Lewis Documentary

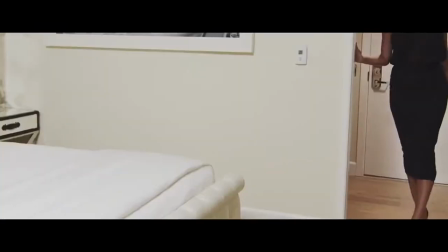The 14th convention is quite often slow motion is used to create a sexy or slick feel.
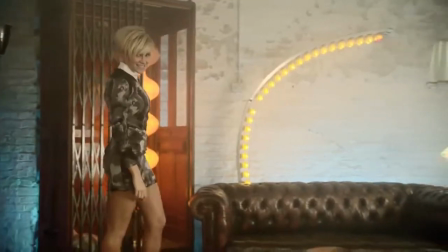This technique is used quite often during a music video because of the pace they tend to go at.
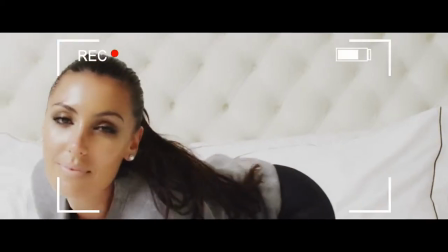Sometimes when the artist wants to show the viewer a specific part in the video, then they use slow motion.
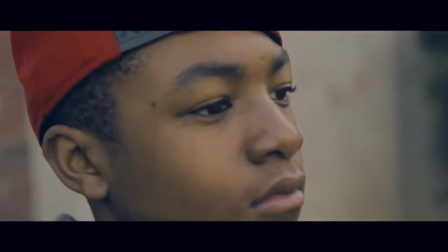This is because the video's pictures / filming will normally be quite fast, so to portray an important feature, they will need to slow it down.
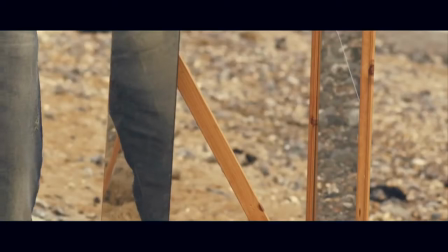It can also be used to make someone look more sexy or irresistible to the viewer. It might have some effect on the viewer to watch the next video.
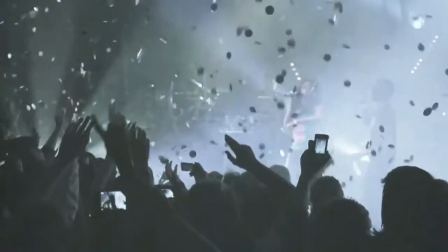The penultimate convention I'll be talking about is the video will be based around a concept rather than a story.
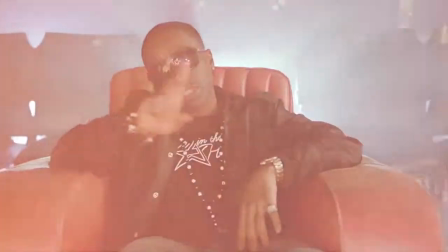This could be a choice that the artist wanted instead of trying to tell a story.
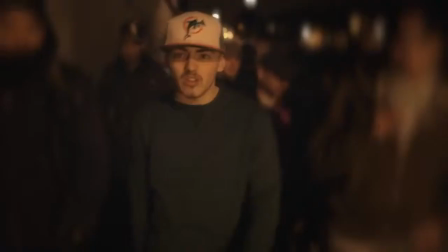As there is normally quite a lot of things happening at the same time during a music video, people might tend to get distracted by the music, therefore not follow what's happening on the screen.
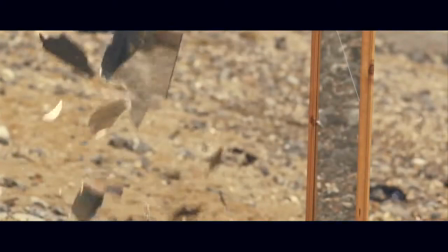The viewer would probably appreciate things such as dancers or performers in the video rather than a story being told.
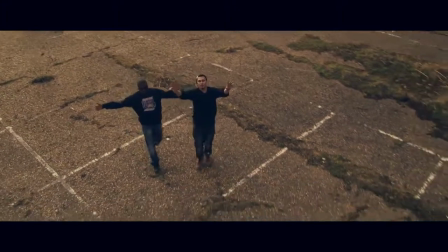The final convention is the artist making eye contact with the camera / audience. The artist will do this to engage the viewer watching and make them feel involved in the video.
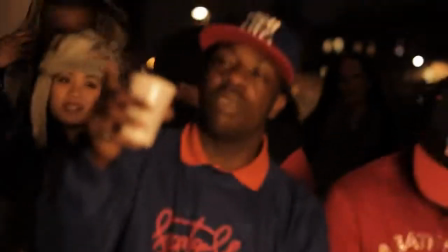If they didn't do this, then the viewer could possibly feel quite bored or that they aren't relevant to the video when they want to be.
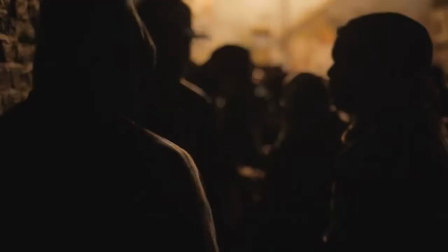It keeps them engaged, which keeps them watching.